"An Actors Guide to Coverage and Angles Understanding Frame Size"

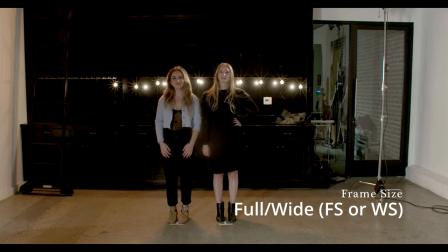(0:00)
This is a shot that we would call a wide or a full. I find full shot or a full body shot a little more precise, since wide can mean a pretty big range of different frame sizes, though it certainly wouldn't be incorrect here. The defining feature of this shot is that we see full bodies of the characters from head to toe.
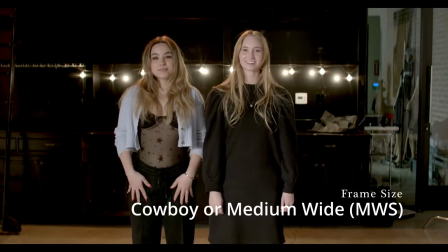(0:16)
A shot like this where we see below the hip but above the knee is a cowboy shot.
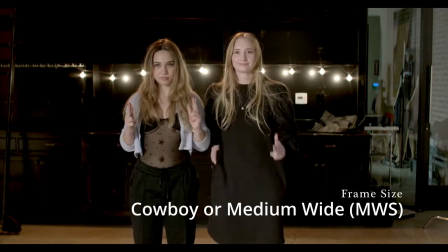(0:21)
It's the closest the camera can get to a character while keeping her face as well as her holstered gun in frame, hence the name.
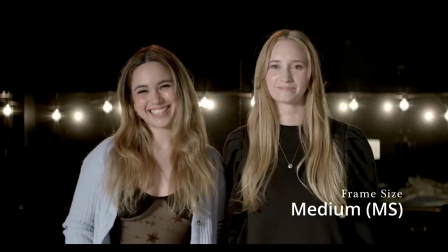(0:28)
Now we're above the waist and we call this a medium shot.
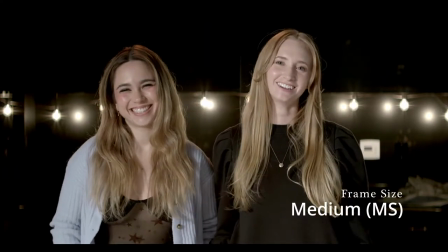(0:32)
We're obviously closer, but we can still comfortably hold two characters in frame if they're standing next to each other.
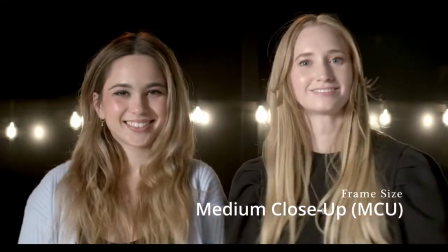(0:38)
We're continuing to move in and now we're in a medium close.
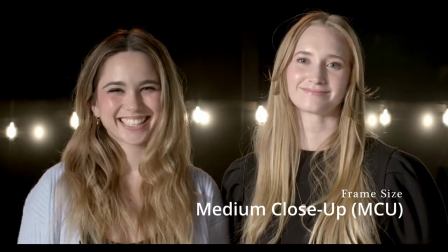(0:42)
We're starting to gain much more emotional access to the characters and the frame is starting to feel a little cramped for two people.
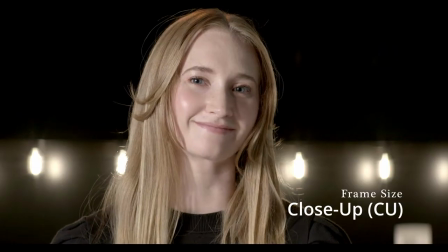(0:50)
And now we're in a pretty classic close-up. We still see the full face but are right at the shoulder line and sometimes can even be above the shoulders.
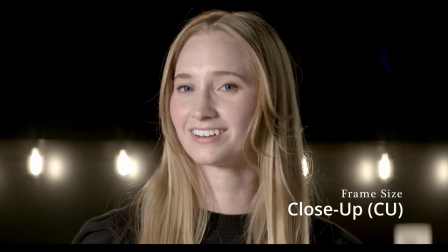(0:58)
We use this when we need intimate access to the character's emotional state, and more often than not, this will be a single.
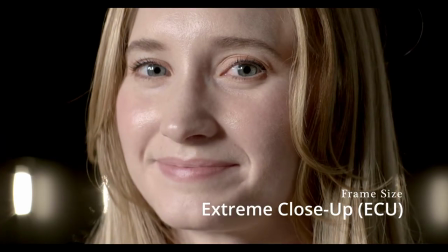(1:07)
Closer still is an extreme close-up, or an ECU. A part of the character's face is now cut off.
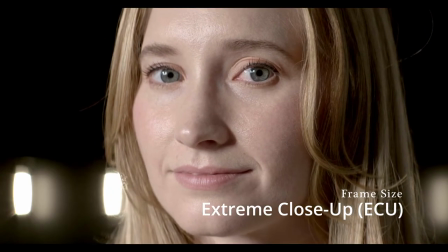(1:13)
In some cases, we may even see only her eyes or only her mouth. We save this shot for especially dramatic moments.
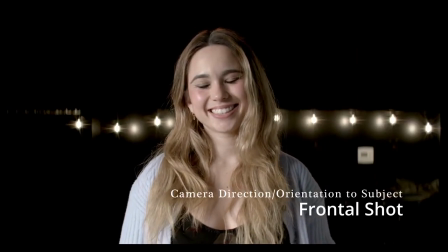(1:21)
So far, we've talked about frame sizes, but now let's see what happens when we change the camera's orientation relative to the character.
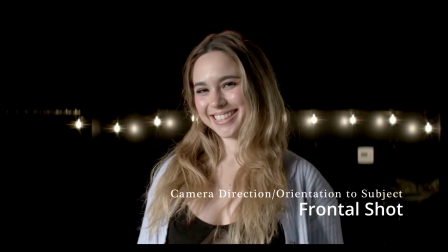(1:28)
We'll start by pulling back into a medium close-up.
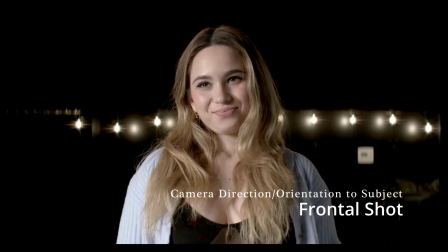(1:31)
Note that Natalie is not only looking at, but is facing the camera straight on, so we refer to this as a frontal shot.
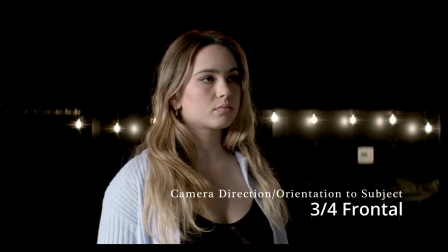(1:39)
Now that Natalie turned about 45 degrees away from the camera, we can call this a 3/4 frontal shot.
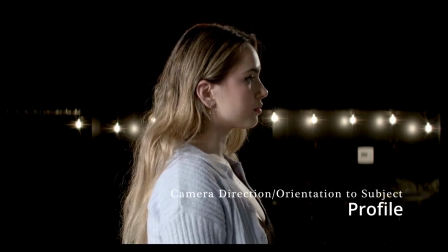(1:46)
You guessed it, this is a profile shot. And this one is a 3/4 back.
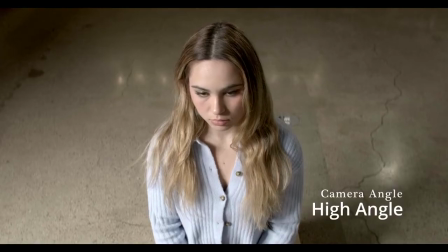(1:53)
And lastly, we'll look at how camera height affects the frame. We've now raised the camera significantly above Natalie's eyeline and are looking down at her.
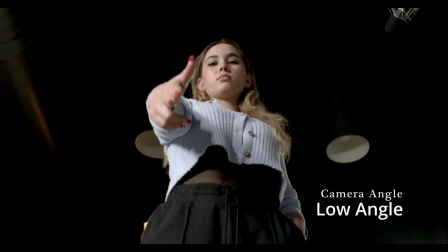(2:02)
Not surprisingly, we call this a high-angle shot. And with the camera on the ground looking up at the character, this becomes a low-angle shot.